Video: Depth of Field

Alright guys, my name is Marquise Jones. My name is Tremaine Fisher. And this video is for our digital video production class with Dr. Price. Today we're going to show you guys how to use three-dimensional shot composition. The first shot will be select the focus and depth of field. the second shot will be rack focus. The third shot will be illogical closure and backgrounds. And the fourth and final shot will be Z-axis blocking. The point of this video is to basically teach you guys how to use these shots and basically describe how to use them on a DSLR camera.
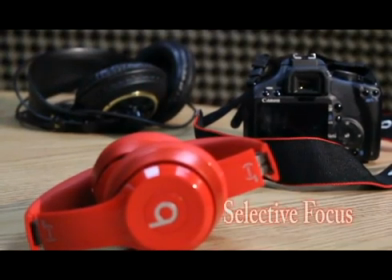0:37 Alright, the first thing we're going to talk about is selective focus and depth of field. Selective focus is the use of limited depth of field to focus sharply on a specific object in a scene while other parts are clearly out of focus.
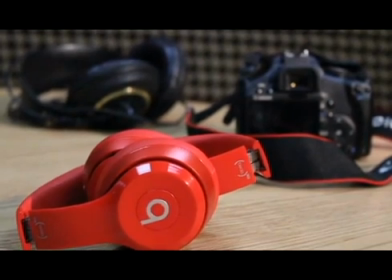0:51 Selective focus also helps isolate elements inside the frame and assign them a relative value to the story.
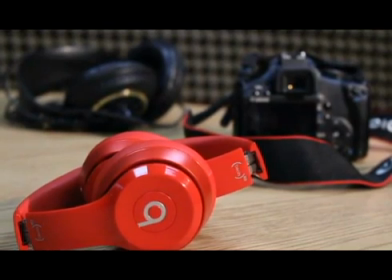0:58 Now you guys can see that the Beats headphones are more in focus than anything else because that's the selective object we have chosen to focus more on.
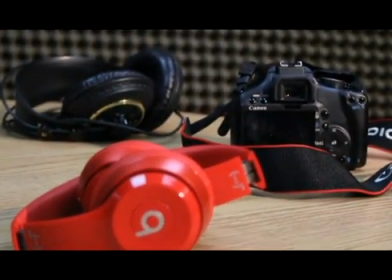1:07 Now as we focus out, the Canon is more focused than everything else, but we're still focusing,
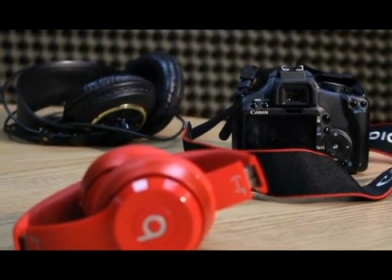1:15 and now the headphones in the back are becoming more focused than anything else.
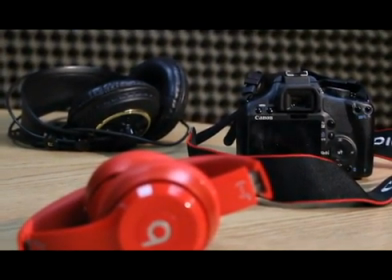1:21 Now when it comes to depth of field though,
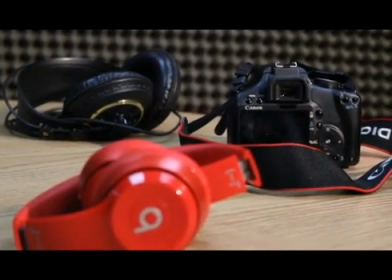1:24 depth of field is the distance between the nearest and the furthest objects that give an image judged to be in focus in a camera.
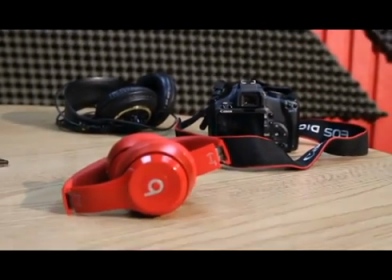1:33 Because larger sensor cameras and DSLR require a longer focal length lens to cover a normal field of view,
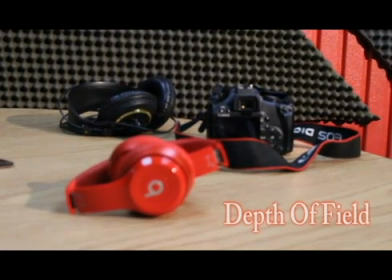1:39 many shooters take advantage of the shallower depth of field to help guide viewers' attention inside the frame.
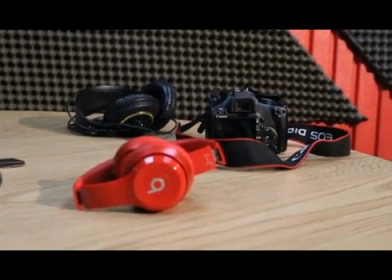1:44 As you see, we've zoomed out a little bit more, and now the front is a little bit more focused in on everything else, but as we move depth of field a little bit back to focus more on
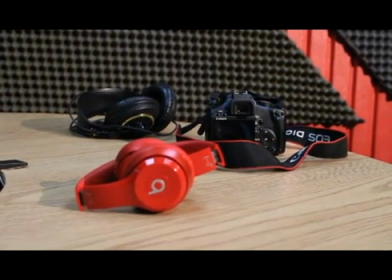1:57 the background,
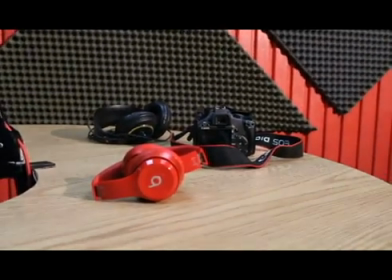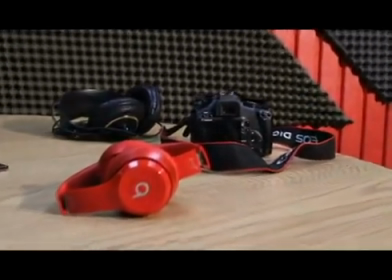2:03 zoomed out, zoom in a little bit. As we zoom in, we're going to put all three objects in focus a little bit more.
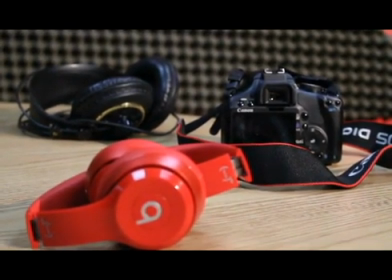2:12 There we go. And now all three objects are in focus. Now we're going to zoom out and put the background more into focus than everything else, and that's the depth of field.
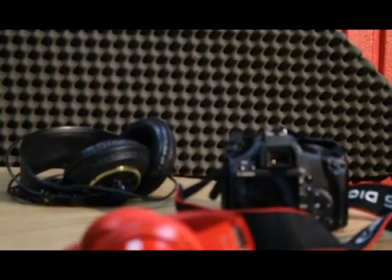2:25 Put background. There you go. So now the background's in focus, and all three objects are out of focus.
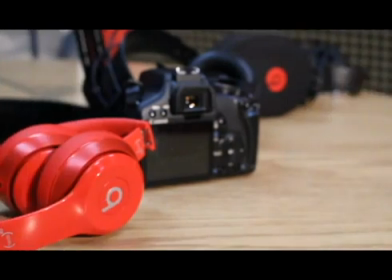2:33 Okay, guys, our second 3D compositional shot is called a rack focus. Now, a rack focus in filmmaking and television production is the practice of changing the focus of the lens during a shot. The term can refer to small or large changes of focus. If the focus is shallow, then the technique becomes more noticeable.
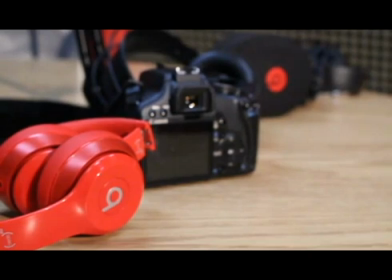2:51 Now right now, we're focusing more on the front and everything else is down a line. Now as we're focusing on the front, we're going to go down that line and put everything else into focus, and the front becomes more out of focus, and we're going to be more focusing on the back.
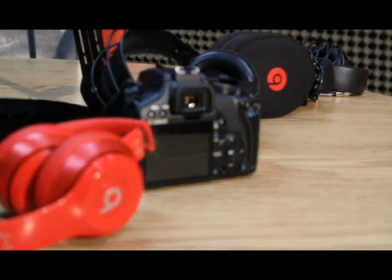3:08 Now you see how the front is becoming out of focus and more of the back is becoming into focus. Now as we switch back into the front, as we go down that line, the back becomes out of focus and the front becomes more into focus.
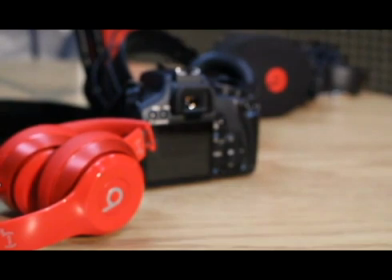3:27 And that is your rack focus.
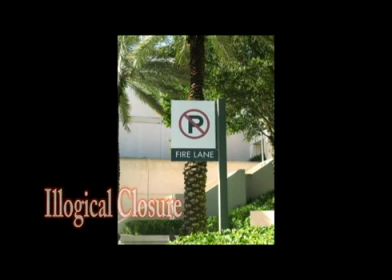3:31 Illogical closure is when the visual element of two unrelated objects provide enough continuation of graphic vector to be used as a single object. In the frame, as you see, the fire lane sign appears to be on the palm tree. But if you look to the right of the tree, you see the gray pole.
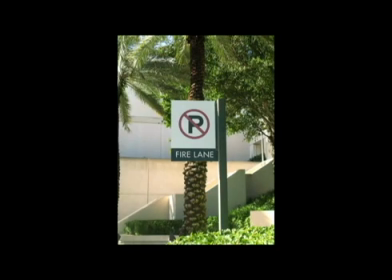3:48 That's what the sign is really on. This is a prime example of illogical closure.
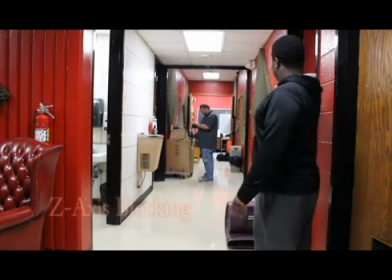3:55 Z-axis blocking is an imaginary line that extends to the horizon. This filmmaking technique helps add depth to the shot, making it 3D.
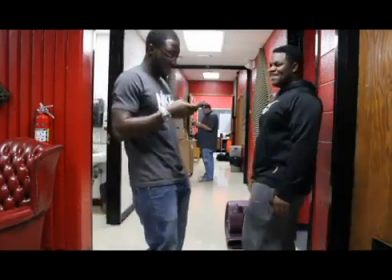4:03 As you can see in the frame, there is an imaginary line between the three subjects.
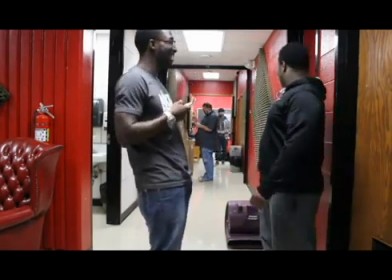4:08 As Dion comes into the frame, he's also a part of Z-axis blocking as well.